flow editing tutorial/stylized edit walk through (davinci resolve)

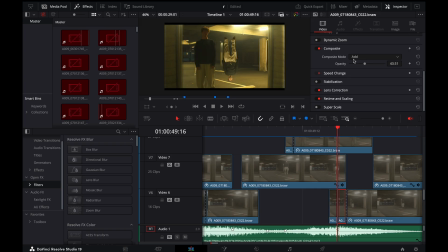[4:05]
I just create two frames, I cut them up, and then I just basically increase the add here. So I'm just using add is basically something that's an adjustment in the composite layer. So if you go up to your video feed, you're gonna just hit add, and then you can basically just slowly transition into normal clip.
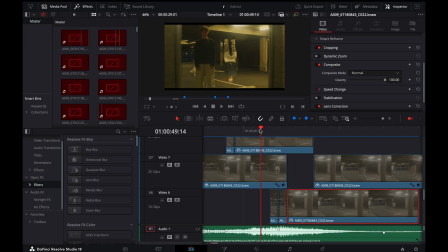[4:23]
And what it does, it creates. If you watch here, it just creates a fluid, really really fluid. It's super easy too. A very easy way to create a really fluid transition.
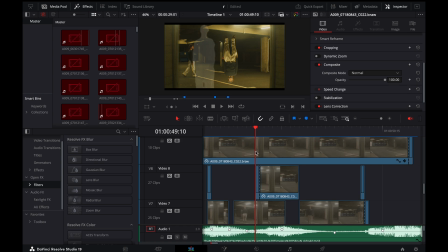[4:31]
And then here, when I do sort of these flickers, I keep it very simple. So basically, I just magic masked it out. Um, I basically brought the exposure way up so that it was just whited out.
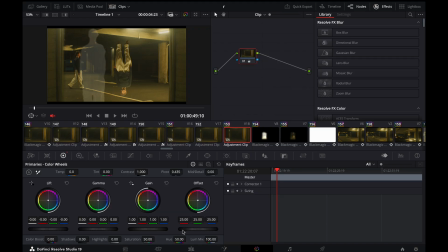[4:44]
When I say bring the exposure way up, I just mean you go into your color page and you just drag this, crank it all the way up to the top so that the white is all the way up here. It'll just basically make everything white, and that's how you do the flickers.
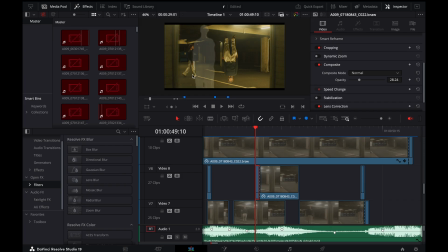[4:55]
Add in a small Gaussian blur, which just gives it that kind of like blurry edge. Take your opacity and then just drag it. I just drag the opacity down a little bit, and then you get this transition. Just a really easy, really simple transition, but it just looks great. It just using that one frame just adds in a really nice little piece of detail.
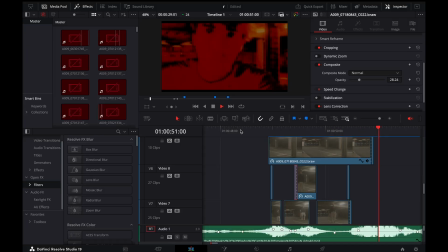[5:16]
All these different things. I mean, this is pretty self-explanatory how I did this. It's basically just all timing and adding it all together. Think about how the music works with your stuff as well. So if if the music feels like it needs to be slower, slow things down.
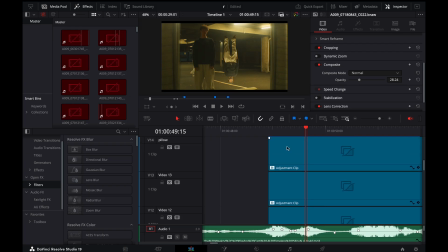[5:28]
If it needs to be faster, speed it up. Another thing I did real quickly is I keyframed the movement of a pillar. So I actually masked out this pillar here,
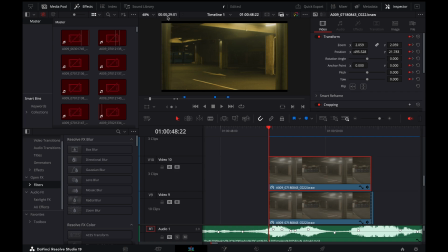[5:39]
and then I just keyframed the movement from basically being far out, and then the keyframe movement just ends here.
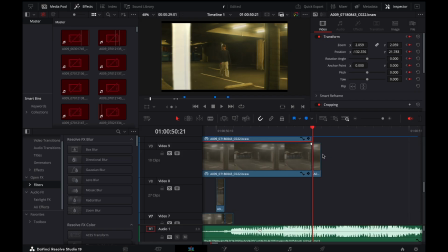[5:47]
And then I did a simple flicker transition again here, which is the same exact thing I explained before, which is where I literally just masked it out, took the same mask, blew out, basically brought the highlights all the way up, and then used a single framer. When I say framer, it's just a single frame, and then that creates that really fast movement.
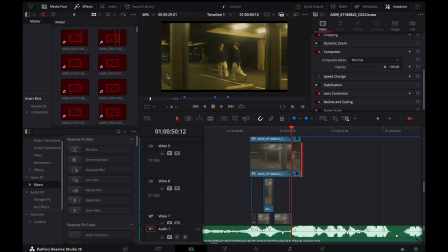[6:05]
And this flicker really drags you into the next section here. So I kind of go flicker, bam, right into here. So moving into the next section, I purposefully used this character here, and I'm pretty sure I speed ramped it. Yeah. So I basically speed ramped the movement of this character right here, of me. And what it does is the step sort of leads you into this next section.
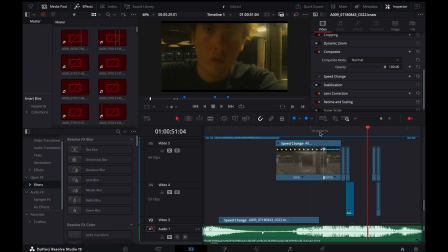[6:24]
If you watch up here, the step leads you right into that. And same thing here, I did retiming.
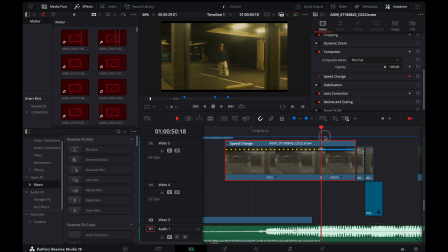[6:29]
So I had it at 50%, which is slow-mo, and I moved it up to 400%. And that gives it a really interesting movement, right? It goes from super slow into super fast, just like that, bam. And then the step down happens just like that. And that leads us into the next section. So one of the ways I transition my clips, and people were asking like how I did this.
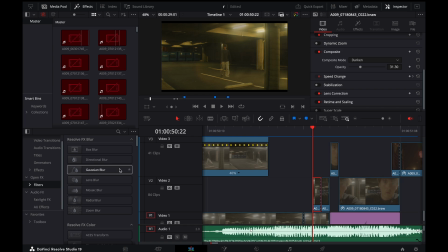[6:48]
I use darken. So darken and a Gaussian blur. So in your filters, you have a Gaussian blur. Gaussian blur is essentially just gonna soften out the image. And so what I did here is I basically just took darken. Darken's basically gonna just merge whatever you put in with the background, whatever's beneath it. So basically merging it with here.
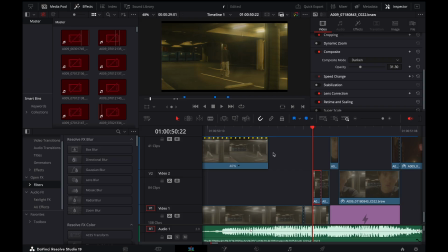[7:08]
And then as you watch slowly, if you look up in the top over here, it's going to basically just slowly drop bam, bam, bam, and then I'm there. So I use basically a three frame transition here. To do this, all you have to do is just basically take your reds.
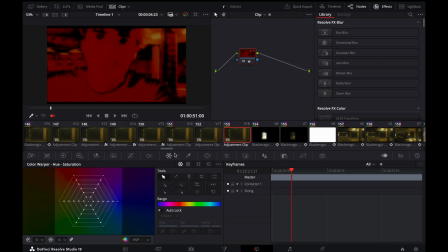[7:25]
I can show you how to do it real quick. You just go up into here. You're going to select whatever you want. And in the color warper, you're going to just drag the point. So if you use your clicker here, select it, and then you're just going to drag your point towards red, and that's how I did that.
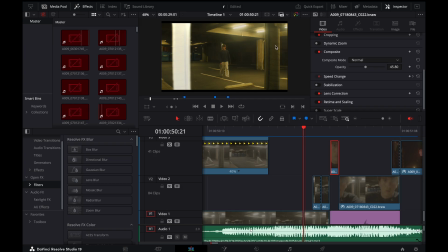[7:40]
But it just kind of gives it a really, if you watch real quick up here, it gives it a really interesting kind of transition. One of the big things to think about is maintaining the speed of the edit.
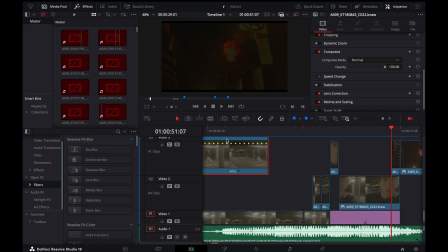[7:50]
So everything here happens really quickly, which is what gives it that illusion of, okay, like that happens really fast, right?
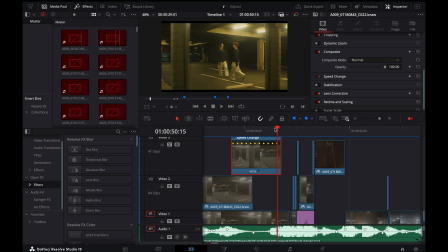[7:58]
So it feels like there's energy, and it feels like there's motion. So when we go here, bam, flicker in here. The way I did this is I literally just walked up in front of the camera, and then I basically just panned.